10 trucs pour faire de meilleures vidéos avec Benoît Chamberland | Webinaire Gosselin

Donc à ce moment-là, ça permet de zoomer assez pour aller chercher un autre effet. Donc, on peut faire, on peut varier nos plans, soit avec un objectif comme ça, ou à ce moment-là, en se déplaçant. Fait que si on n'a pas le luxe de pouvoir toujours changer d'objectif, bien même si on peut aussi ça va toujours dépendre de qu'est ce que vous voulez faire mais en se rapprochant exemple d'un item pour le filmer en plan rapproché puis en faisant un plan large à ce moment là on va pouvoir varier nos plans. Les plans qui sont communs c'est un plan qui sont très grands donc ça on l'utilise souvent exemple lorsqu'on veut montrer une destination ou un endroit une maison quelque chose comme ça dans son ensemble pour donner un contexte. Ensuite ça on va utiliser des plans qui sont moyens. Le plan que vous voyez en ce moment ça ressemble un petit peu à ça. Vous C'est un plan qui est moyen.
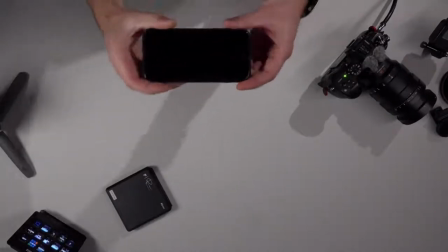[25:30]
Ici, exemple, je vous montre le téléphone comme ça ici.
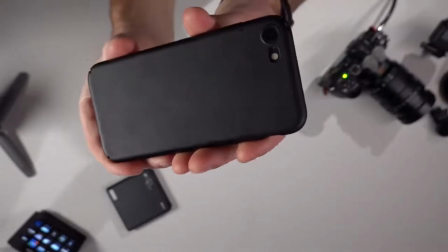[25:36]
Ça, c'est un plan qui est plus détaillé, qui est plus rapproché.
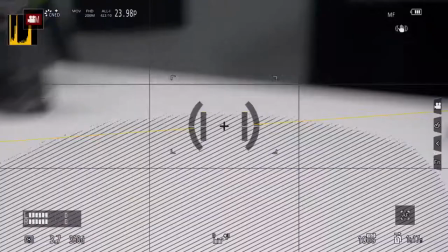[25:41]
Et si je vous montre, je vais prendre encore ma caméra pour ça. Un plan comme ça ici.
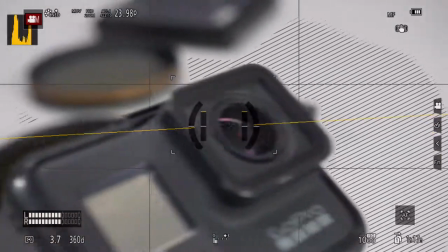[25:52]
Ça, ce serait un plan qui est close-up, presque macro en fait, où on est très, très proche pour montrer les détails. Donc, vous voyez qu'en faisant plusieurs plans comme ça, vous allez être capable de mieux raconter votre histoire.
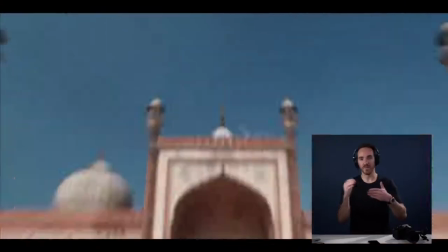[26:05]
Et pour vous illustrer ça, je vous ai mis une petite vidéo, pas une vidéo, mais en fait quelques clips en Inde, où est-ce que vous voyez vraiment où je varie les angles.
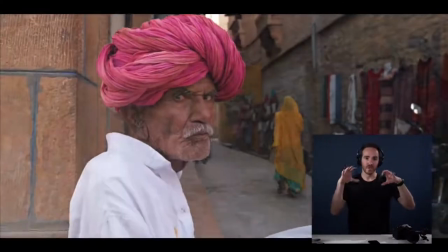[26:14]
Des fois, je filme haut, des fois, je filme bas. Des fois, je filme des grands angles. Des fois, je vais filmer des plans moyens.
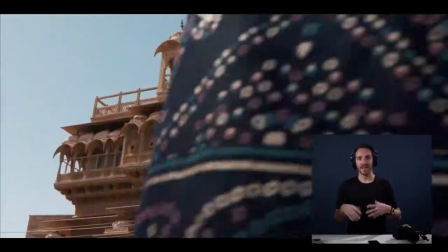[26:19]
Toujours en utilisant aussi du mouvement afin de pouvoir mieux raconter une histoire.
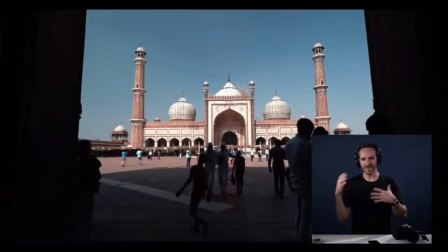[26:24]
Puisque si on utilise toujours un grand angle, À ce moment-là, on n'est pas capable d'aller chercher des fois les émotions.
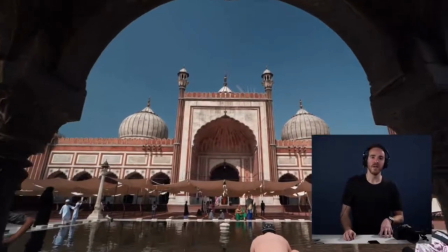[26:30]
Je vous montre encore une fois. Là, comme exemple, on a un grand angle pour montrer la mosquée.
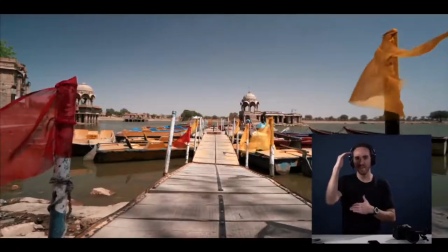[26:36]
Et puis, quand on va voir les personnes, souvent, j'essaie d'utiliser des plans moyens pour qu'on puisse bien voir l'émotion de la personne.
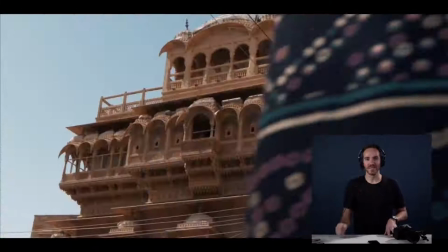[26:43]
Comme on voit, lui, il va l'air pas super content. Comme un exemple, ça peut être un plan, encore une fois, moyen, presque grand angle, pour montrer l'émotion. J'espère que ça répond un petit peu à votre question. Je vais juste regarder si on a d'autres questions dans le chat. On a une question de Catherine Montmini-Benoît, qui voudrait savoir comment on programme la mise au point quand on fait le mouvement reveal. Oui, ça, c'est une très, très bonne question, Catherine, puisque moi, je filme souvent en mise au point manuelle ou en focus manuelle. Parce que si on fait un genre de reveal comme ça avec un autofocus, parce que là, le focus va essayer de savoir sur l'arbre. Et c'est pour ça qu'il faut régler sa caméra en manuel. Je vais juste faire un autre test peut-être. Encore une fois, bam.
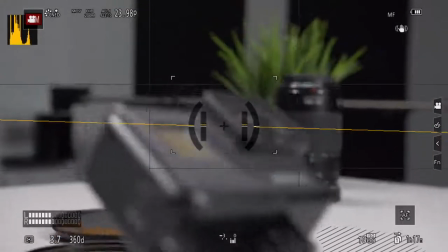[27:38]
Fait que si exemple, je vais faire, je vais aller comme ça.
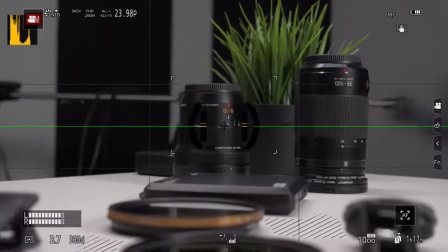[27:45]
Là, je vais prendre le focus sur la lentille là-bas. Puis, je vais me servir de la GoPro comme avant-plan.
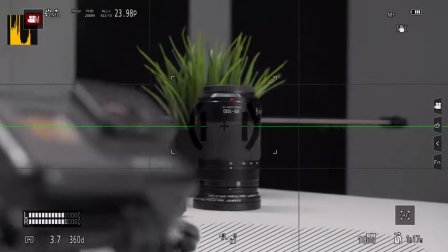[27:52]
Si je fais ça, ok, en autofocus, à ce moment-là, à un certain moment donné, ok, je vais pouvoir vous parler au lieu de faire ça aussi, mais je ne sais pas si tu as bien pu voir le concept, mais si tu es en autofocus, c'est sûr que le focus va s'en aller sur la GoPro à un certain moment donné, puis il va retourner à l'objectif, parce que lui, il essaie de savoir sur quoi tu veux faire le focus. Ça fait que c'est super important de le mettre en manuel lorsqu'on fait ce genre de mouvement-là. Sinon, même si on a un super bon autofocus, qu'est-ce qui va arriver? C'est qu'il va être flou et à un certain moment, il va aller chercher l'élément en arrière-plan et on va perdre un peu cet effet de profondeur-là. Ça fait que ça, ce qu'on fait, en fait, on prend le focus au départ, donc sur l'objectif, on prend le focus exemple ici.
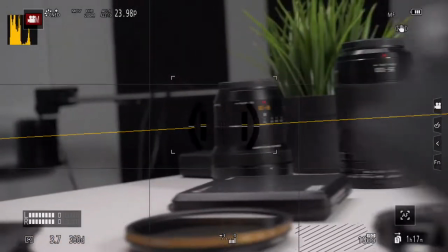[28:42]
Ensuite, ça, on s'en est derrière notre ITM. Et ensuite, on va bouger pour aller dévoiler notre objectif. Ça fait que Catherine, j'espère que ça répond à ta question. Je pense qu'on a un nouveau message aussi.